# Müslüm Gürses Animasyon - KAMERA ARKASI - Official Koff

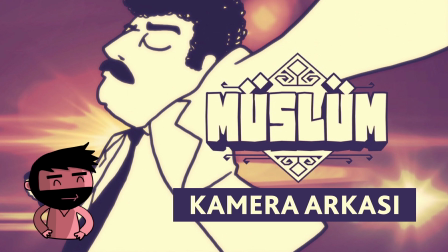1s
Selam, ben Gökhan. Kof Animasyon'un kaptanıyım. Sizlere Müslüm filminin yapım sürecini anlatmak istiyorum. Epey bilgilendirici, adeta özel ders gibi bir içerik sunuyoruz.
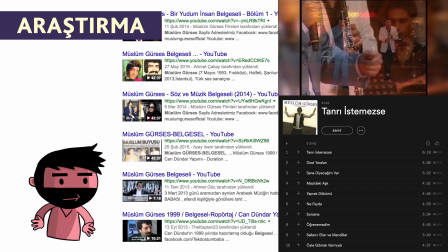12s
Müslüm Gürses'e duyduğumuz hayranlık bir yana, onun hayatını filme dönüştürmek için derinlemesine bir araştırmaya girdik.
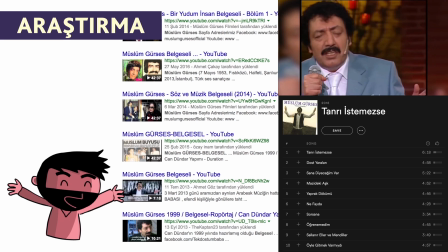19s
Hakkında yapılmış belgeselleri ve röportajları izledik. Şarkılarını tekrar tekrar dinledik.
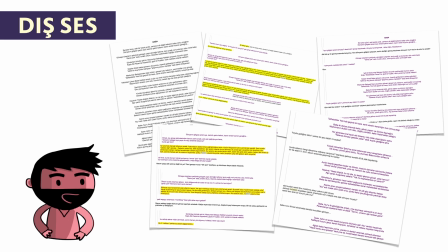24s
Şarkı sözlerini ve performanslarındaki beden dilini inceledik. Ardından metin yazım süreci başladı. Erkan Esenoğlu'nun Baba isimli şiiri çok edebi bir metindi. Dış ses olarak kullanmaya pek uygun değildi.
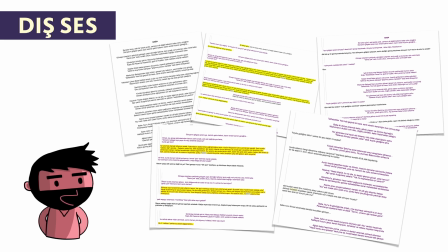39s
Erkan'la beraber metni tekrar ele aldık, revizyonlar yaptık ve bir aylık çalışmanın ardından içimize sinen bir dış ses metnine ulaşmış olduk.
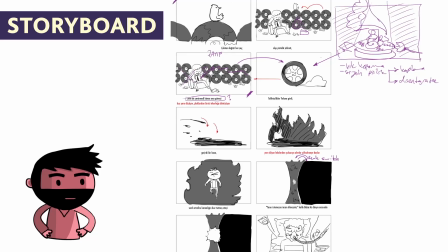48s
Sonra storyboard çizildi. Dış ses metnine karşılık ekranda ne göreceğimizin kararları bu aşamada alındı.
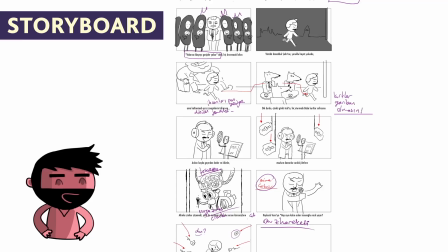55s
Bütün ekip toplanarak storyboard üzerinden hikayenin akışıyla ilgili fikir alışverişleri yaptık.
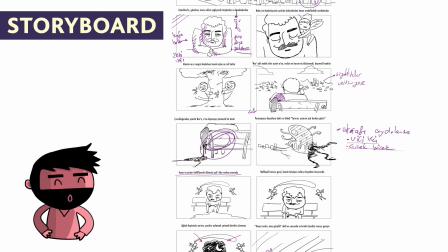61s
Storyboard aslında estetik bir ürün değildir. İşin ilerleyişi için bir yol haritasıdır.
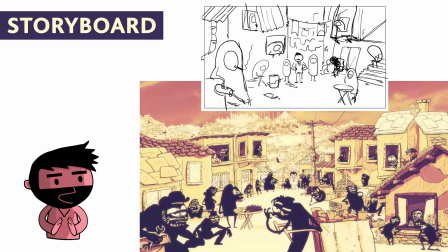67s
Gördüğünüz gibi çala kalem çizilen sahneler son haline geldiğinde tatmin edici bir görselliğe ulaşıyor.
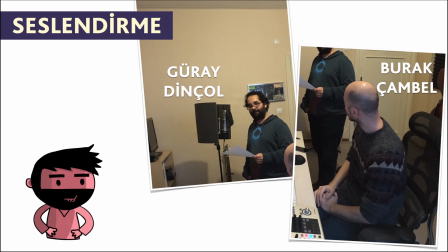73s
Dış sesin ardından storyboard çalışmasıyla senaryomuz tamamlanmış oluyor ve seslendirme için kayıt stüdyosuna giriyoruz. Animasyon sürecine girmeden önce kayıt almak avantajlıdır.
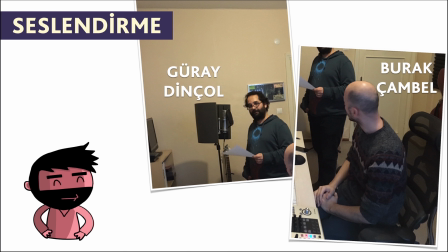87s
Böylece sese senkron çalışabilir ve karakterleri canlandırırken duygu durumlarını daha iyi yakalayabiliriz. Karşınızda mikrofonun başında Güray Dinçol ve masanın başında ses yükünü üstlenen Burak Çembel var.
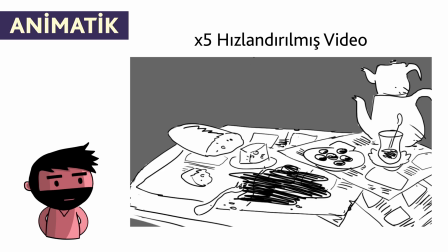101s
Ses kaydını aldıktan sonra bir animatik hazırlıyoruz. Animatiği aslında hareketli bir storyboard gibi düşünebilirsiniz.
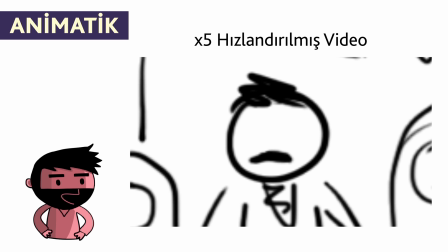109s
Animatikle beraber aklımızdaki kamera hareketlerini, sahne uzunluklarını ve hikaye akışının bir sağlamasını alıyoruz.
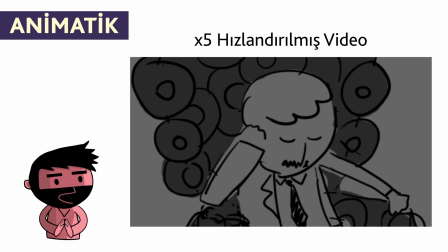117s
Filmin ciddi bir problemi varsa bu aşamada ortaya çıkıyor. Hikaye örgüsüne müdahale etmek için en uygun an bu andır.
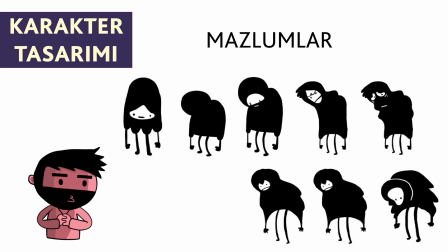126s
Gelelim tasarımlara. Mazlumları tasarlarken acılarla yoğrulmuş, hayatın yükünü omuzlarında hisseden karakterler çizmek istedik.
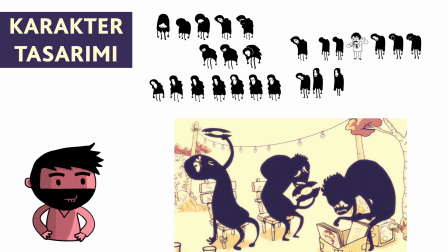135s
Amacımız insanların mutsuzluğunu görsel olarak aktarmaktı. Her biri birbirinden farklı 50'ye yakın mazlum filmin içerisinde kullanıldı.
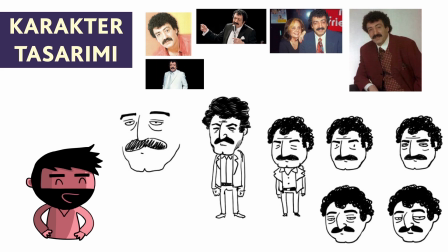144s
Müslüm Gürses'i tasarlarken çizme yüzünden başladık. İfadesini ve benzerliğini yakalamak istedik.
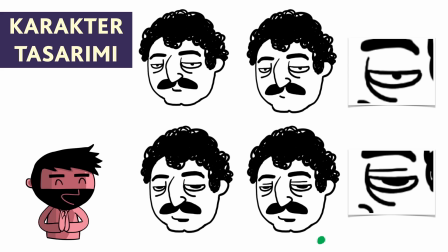152s
Tasarımın son haliyle alakalı bir konuya dikkat çekmek istiyorum. Üst taraftaki çizimlerin göz bebekleri nokta gibi, karakteri sinsi ve güvenilmez gösteriyor. Alt satırda ise göz bebekleri daha büyük ve tok. Müslüm Gürses'in ruhuna daha uygun bir hava veriyor.
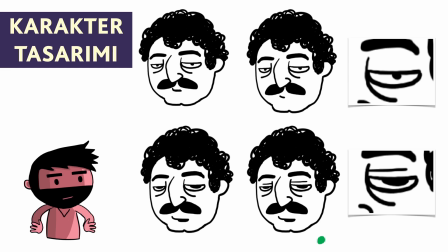169s
Karakteri tasarlarken böylesine minik bir detay bile dramatik değişiklikler yaratabilir.
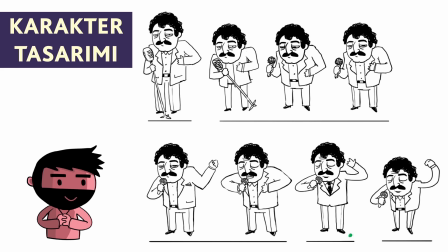174s
Koyduğunuz her çizginin karaktere kattıklarını iyi değerlendirmeniz gerekir. Ardından vücudu nasıl çizmemiz gerektiğine yöneldik. Müslüm Gürses'in kendine has bir duruşu var. İlk satırdaki çizimlerde bunu yakalayamadık.
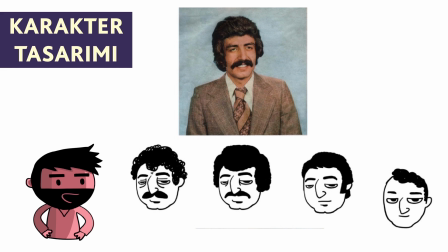188s
Türlü denemelerin ardından şu tasarımda karar kıldık. Son olarak Müslüm Baba'nın çocukluğundan yaşlılığına yüzleri çizildi.
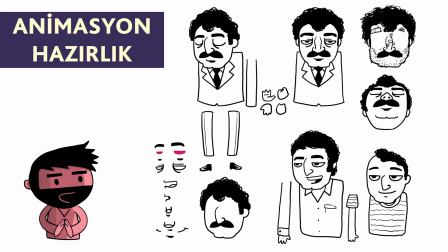197s
Tasarımlar tamamlandıktan sonra animasyona hazırlık aşamasında karakterlere farklı ağızlar, bacaklar, kollar, kafalar gibi parçalar çizildi.
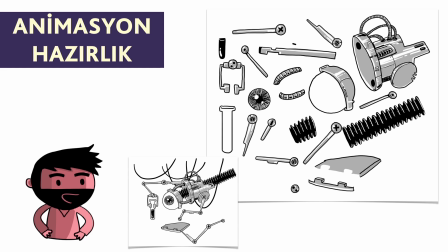207s
Buna güzel bir örnek filmimizdeki robot diyebiliriz. Ayrı ayrı gördüğünüz tüm parçalar bir araya gelerek karakterleri kuruyorlar.
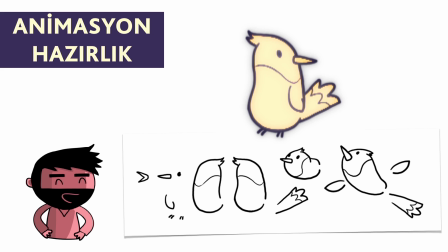215s
Bu parçaları doğru zamanlama ve anlamlı biçimlerde hareket ettirerek animasyonları hazırlıyoruz.
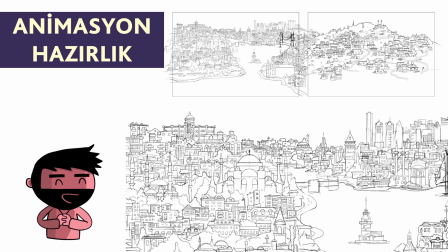222s
İstanbul teması filmin içerisinde neredeyse bir karakter kadar gözün önünde.
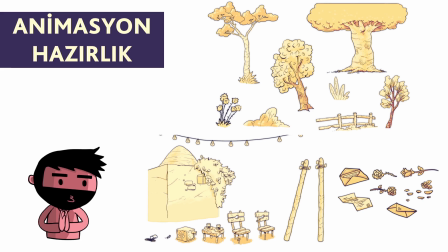227s
Bu sebeple detaylı bir İstanbul çalışalım istedik. Mekanlar da karakterler gibi parça parça çizimlerin bir araya gelmesinden oluşuyor.
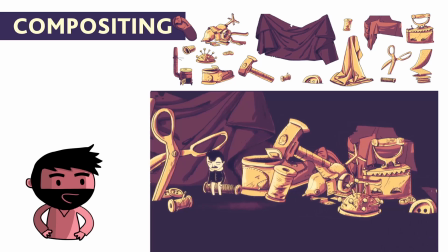236s
Tüm hazırlıkların ardından sırada animasyonların ve çizimlerin bir araya getirilmesi var.
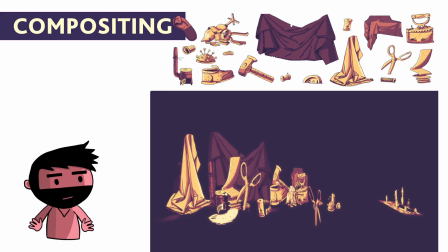242s
Bu bir araya getirilme işlemine compositing diyoruz.